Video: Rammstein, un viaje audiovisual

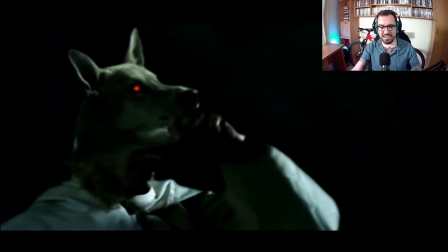4:15 Algo muy interesante que estamos viendo Es que aquí el protagonista del vídeo Son todos los integrantes de
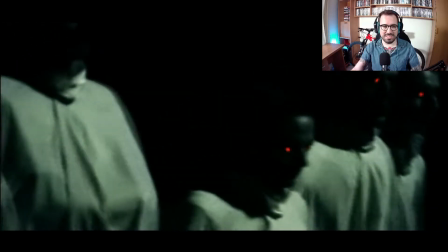4:21 la banda Y vemos como han consumido la vida de esta mujer Se han transformado en lobos Y han salido corriendo
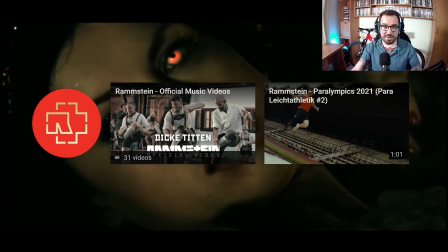4:28 Metafóricamente se entiende bastante Ella también parece que ha sido impregnada del mal este Bastante guapo, ¿eh?
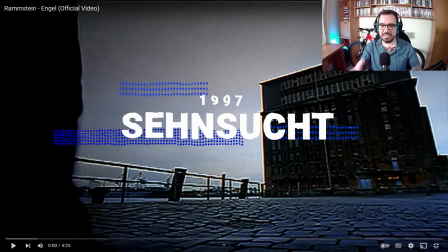4:35 Este vídeo no lo conocía, me ha gustado mucho Saltamos al 1997 en la publicación con la publicación de Sendshast.
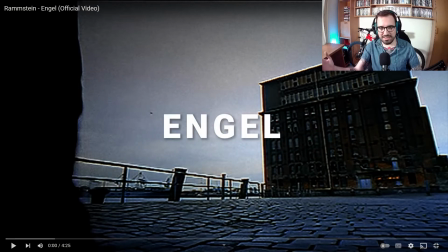4:43 Hay uno de los hits de Rammstein, que sin duda es Engel. Me parece que fue de las primeras canciones, aunque la primera canción, ya comentaré cuál fue, la que tuve el placer de disfrutar, y de la parte, en formato videoclip. Pero antes vamos con Engel, uno de los hits más conocidos de los primeros discos de Rammstein.
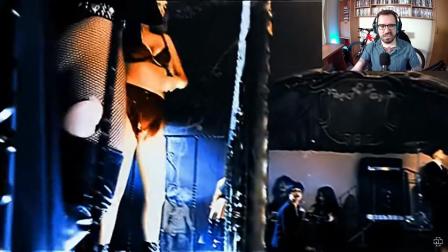5:04 Como vemos, esta propuesta de videoclip es más cercana al videoclip tradicional norteamericano en cuanto a montaje,
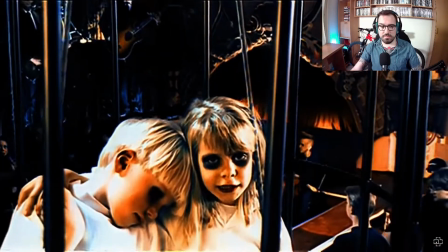5:11 tipología de planos y demás, con mucho efecto de transición. Y parece que gira un poco en torno a lo mismo que estamos viendo,
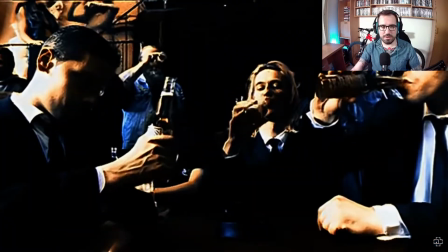5:19 pero a nivel conceptual, más que a nivel visual o a nivel plástico, porque este es bastante diferente a los anteriores.
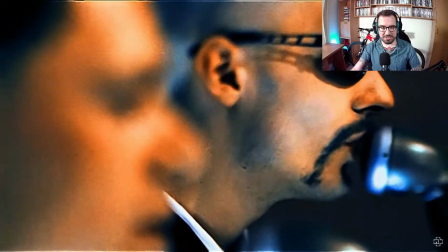5:28 Bueno, yo creo que en este caso hay una referencia directa a Abierto hasta el amanecer, la película de Robert Rodríguez con guión de Ketín Tarantino.
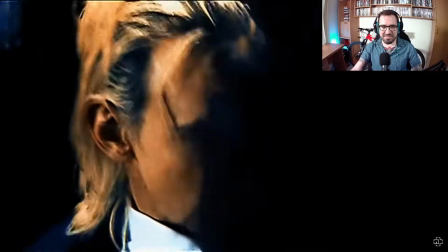5:34 Puedo creer bastante que va por ahí la línea,
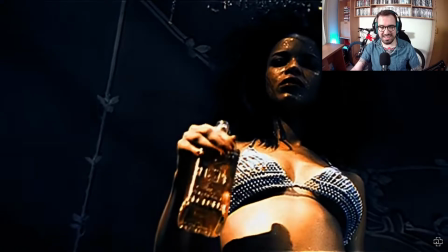5:38 porque tanto visualmente como la chica, que en la película sería Salma Hayek, esto lo hacen en la película.
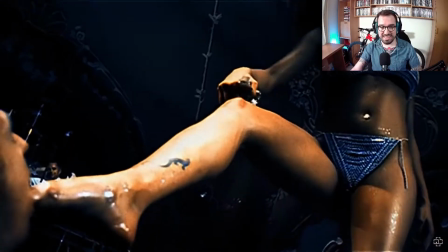5:45 Vaya, yo creo que la referencia es bastante directa.
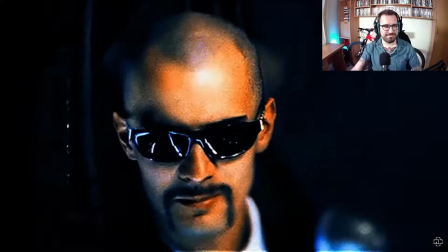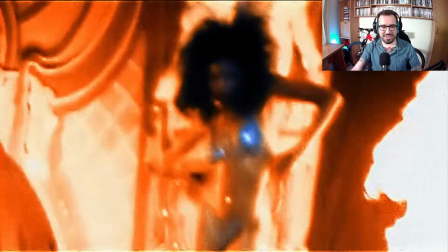5:55 Esta sección me flipa a nivel visual, es muy de los 2000. Utilizar la parte instrumental para meterle mucho, mucho, mucho efecto, mucho dinamismo.
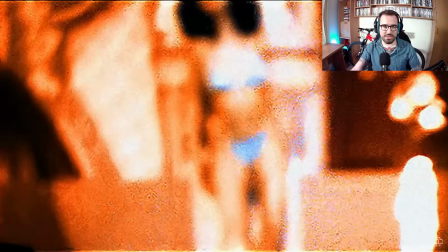6:04 Muchísimo movimiento, me gusta mucho.
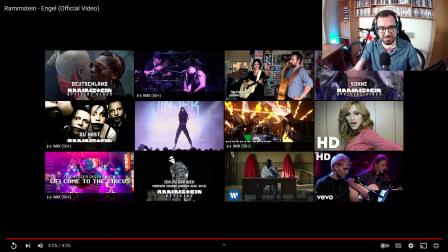6:08 Pues este parece que es el primer videoclip de Rammstein En el que se introduce de forma explícita Todo el universo del fuego Y toda la movida en la pirotecnia que
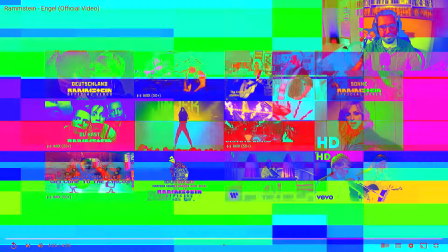6:16 llevan en directo Bastante chulo este final Me ha gustado Seguimos con otro de los hits de Sendshust El segundo disco de Rammstein En
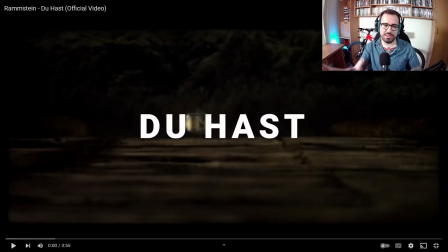6:24 este caso es Duhast el tema en cuestión Y el videoclip en cuestión Que vamos a ver Vamos a darle temazo máximo, eh Duhast
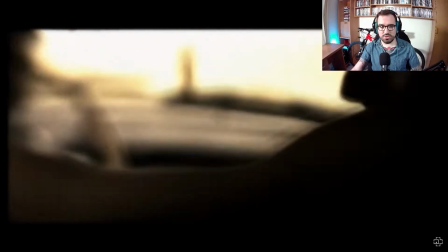6:36 De entrada ya vemos que la factura visual es muy parecida a Engel,
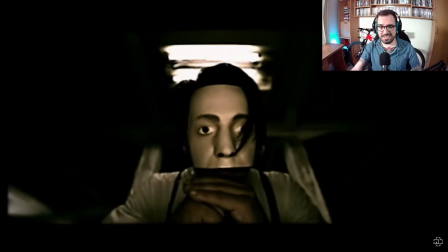6:40 tiene sentido si está dentro del mismo disco y tiene sentido que sea posible que esté dirigido por el mismo director.
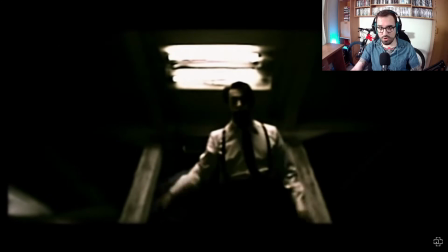6:48 Y en este caso sí que vemos a la banda al completo, me parece recordar porque este vídeo sí que me acuerdo,
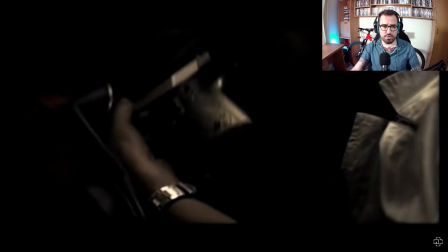6:54 en estas escenas en las que hablan directamente a cámara, les vemos al completo porque durante todos los otros videoclips les hemos visto como fragmentados.
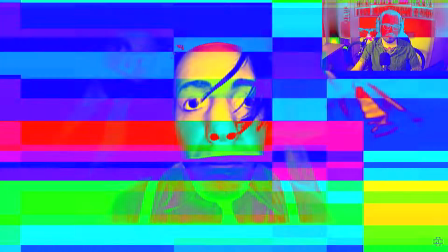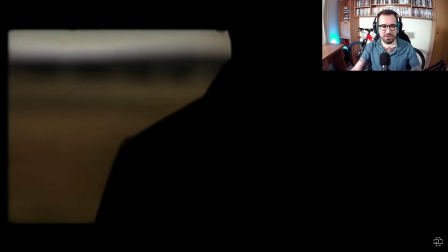7:06 Muy chulo eso de sincronizar el efecto de la cámara invertida de la explosión con el efecto de los teclados Eso es muy inteligente y queda muy muy bien
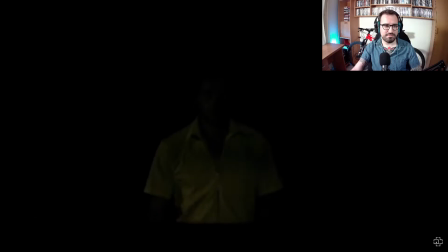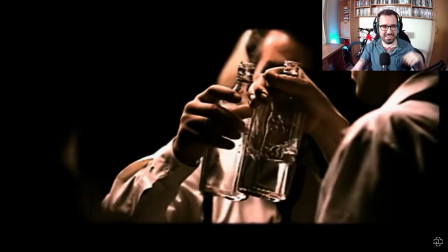7:20 Mirad aquí como toda la secuencia está rotando alrededor de la banda para darle integridad Para que este momento sea el importante, muy guay
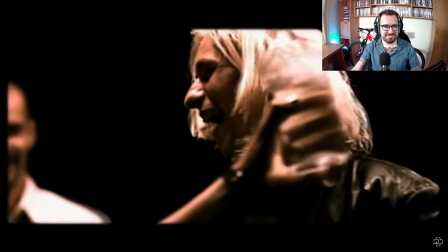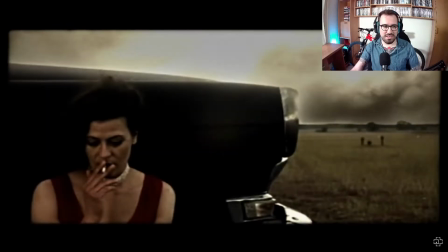7:33 Aquí vemos como el rojo vuelve a tener mucho protagonismo dentro de esta paleta de color muy cálida Pero a la vez muy contrastada,
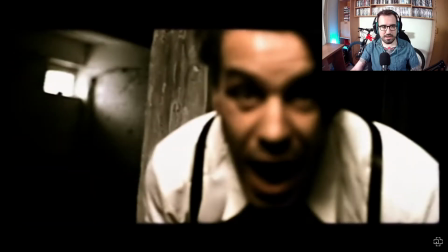7:39 muy oscura Y a ver por dónde va la cosa
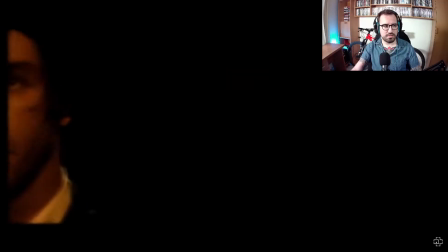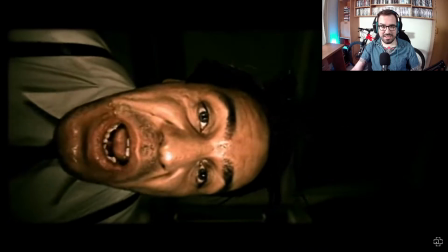7:51 Bastante interesante muchas cosas que han pasado aquí en el final del vídeo Toda esta parte en la que se solapan las caras es muy interesante Porque se ve claramente que le están
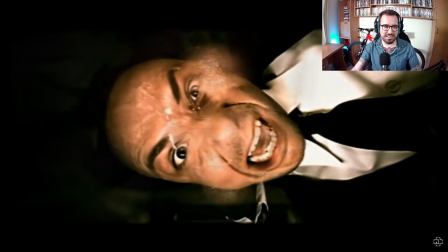7:58 hablando a este nuevo tipo que ha entrado en este hangar Y se entiende bastante la frustración y el odio que le
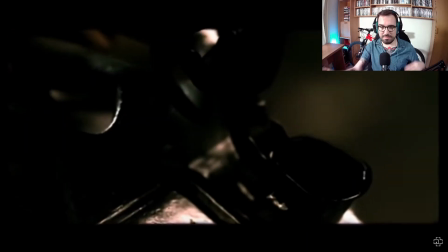8:06 tienen Otra cosa que me ha gustado mucho es que ella se tapa la cara Justo cuando viene el
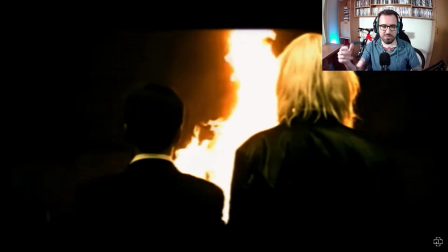8:12 estrebillo final Y luego vemos la transición de cómo se destapa la cara desde el mismo punto de vista de la cámara.
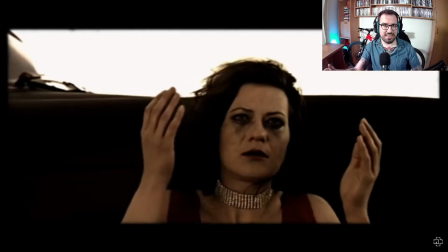8:18 Eso ha sido muy chulo porque esto hace que la narración a nivel visual tenga muchísimo sentido.